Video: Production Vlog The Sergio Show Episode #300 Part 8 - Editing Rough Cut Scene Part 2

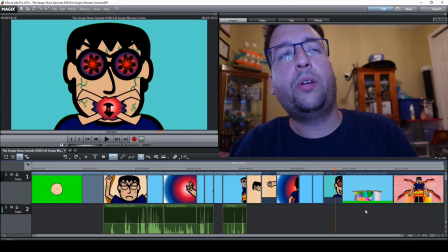Yep, that was a morph effect you saw from Pinnacle Studio just to like give it a little bit of an effect now for this next shot is a big one real big one
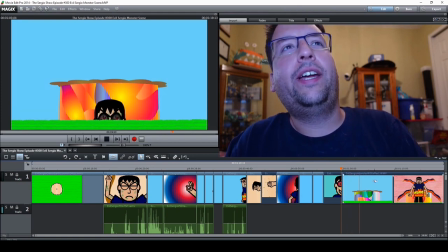now for this shot here what you're not seeing is that this right here do do do he's rising from the
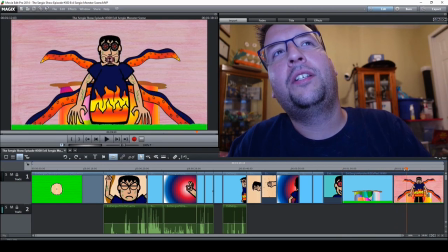ground he's rising from the ground like a beast he's towering over everybody oh my gosh
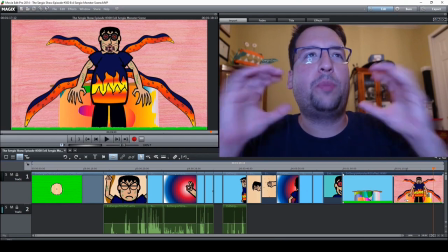this is like a big ass sandwich of special effects every background
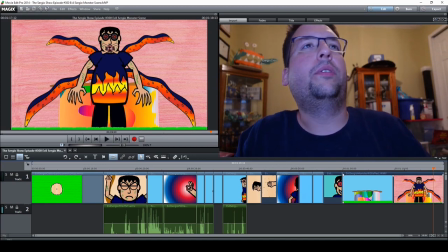and thing you see is practically its own layer well the sergio monster is not only its own layer but i even had to put that into
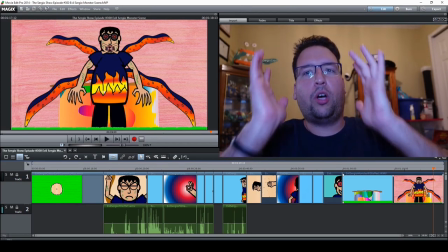a special effect because i wanted to come out come out a little bit taller so i had to do forced perspective and to do forced perspective on a flat 2d character
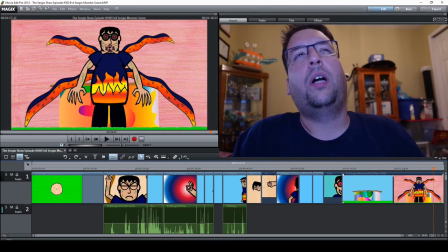that i couldn't find out how to do an animation software i went i think this editing software took the clip of him
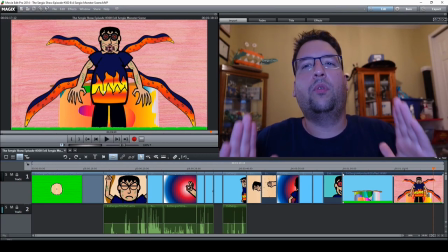just going up but use perspective tool to make it have it more like this you know like a little bit more of a perspective going upward so it looks like it's
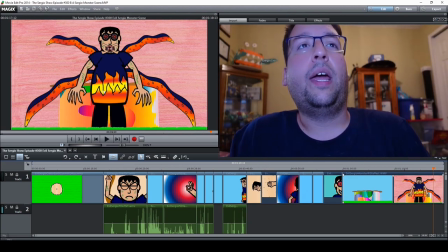taller than it is and um that i still had to like have that behind like a keyed out background and then export it again but with the same key background to match the the other one's kind of complicated but ultimately i found a way to make this have a perspective
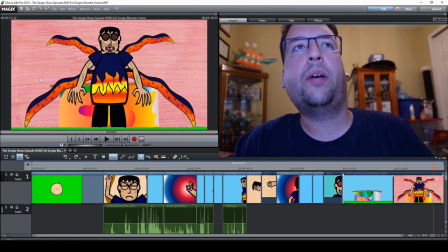and have um the whole background keyed so that there was a pink background here keyed out this portal right here is also um its own
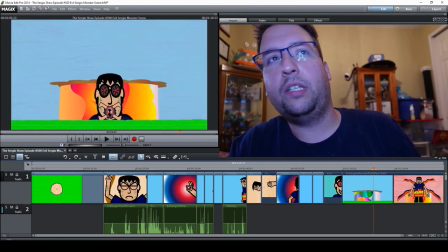layer this background this background goes from blue to
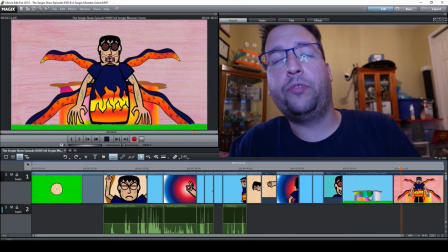uh the evil background of evil toon city be through um
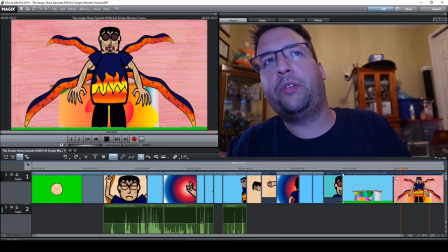its own animation effect i just used the animation effect that's its own layer so it's not a special effect it's an animation effect kind of yeah from its the way transitions you know didn't
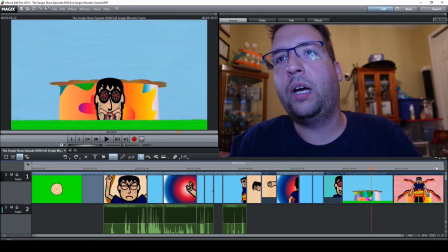use any editing that was just animation on the background from from blue sky to evil and um i think
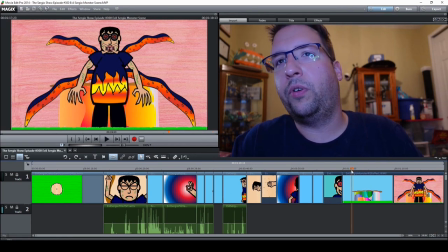this one also yeah this one also it's on its own animation effect or had to time it because you
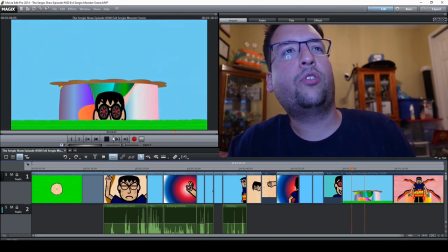see it goes to give that effect that it's growing and it's getting really big
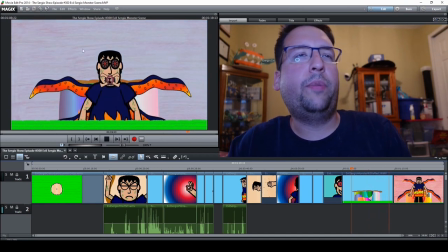the little animation of itself background keyed out you see goes
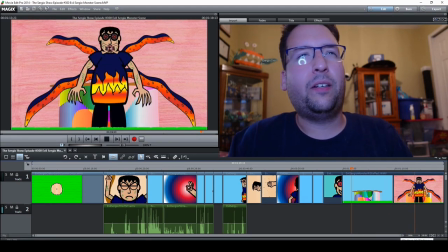lower that's an effect i've i've heard that was used kind of like in theme parks for this one theme park ride to make things look like oh you're going up or taller
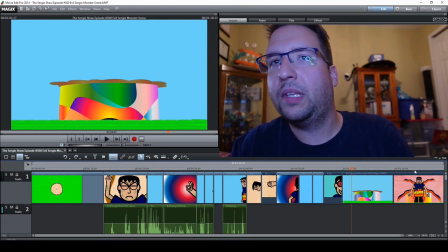this lowers you know like a little lower effect and this
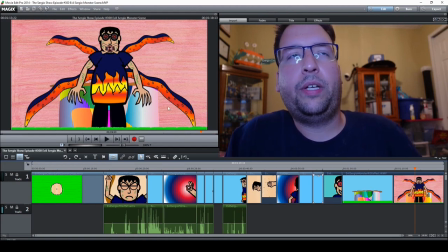is all together i took a couple of tries but i managed to that fun i'm very proud of that effect also another thing i want to bring up this evil sergio when i did put that effect it looked too blurry the quality was too I don't know what happened,
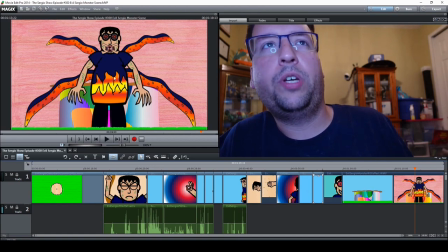but it was so blurry. So I did also one more time put one more effect, and it's the sharpness effect.
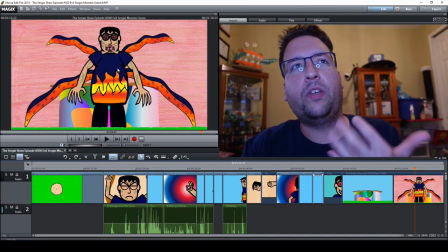To still give it back its sharpness and not make it look too blurry
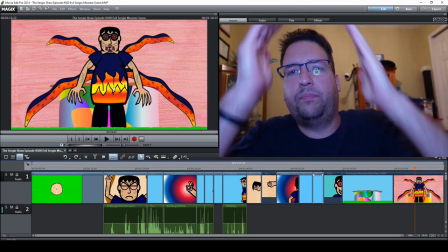because it was compressed when I had to put it in the right perspective and angle.
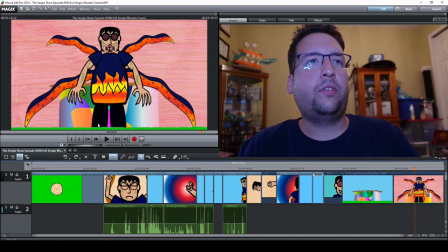But, yeah, it looks good. His feet are cut off because he's in a crater, according to what you see in the shot.
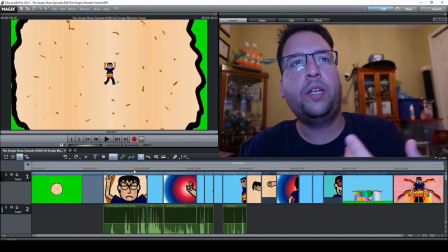He's inside a deep crater. He's still in the deep crater,
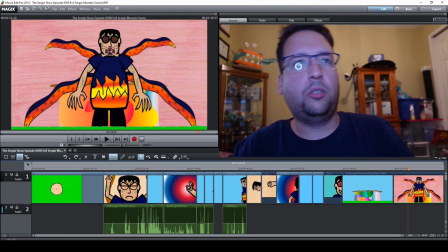and he's just coming out of deep crater so i just want to show you this so far it's not finalized maybe i have to touch it up a little bit sound effects but it's so far so good and i'm proud of it so far so it's coming along nicely as of this recording i am waiting on some recordings of
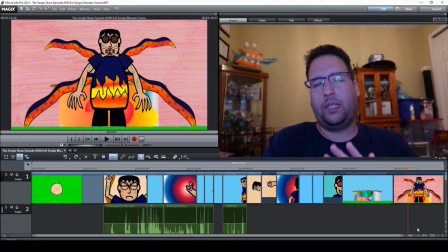one more person once i get that recording i'm gonna fire all four cylinders really soon so I'm excited it's coming along really nicely and we'll see how this goes and so far so good all right that's all for this little
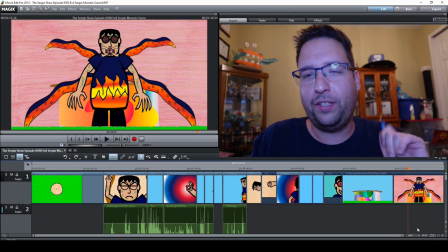production vlog of this scene of this 300th episode of the Sergio show so thank you very much for watching don't forget to like and subscribe and follow me on social media and all that good stuff again thank you I am Sergio Dominguez sing have an animated day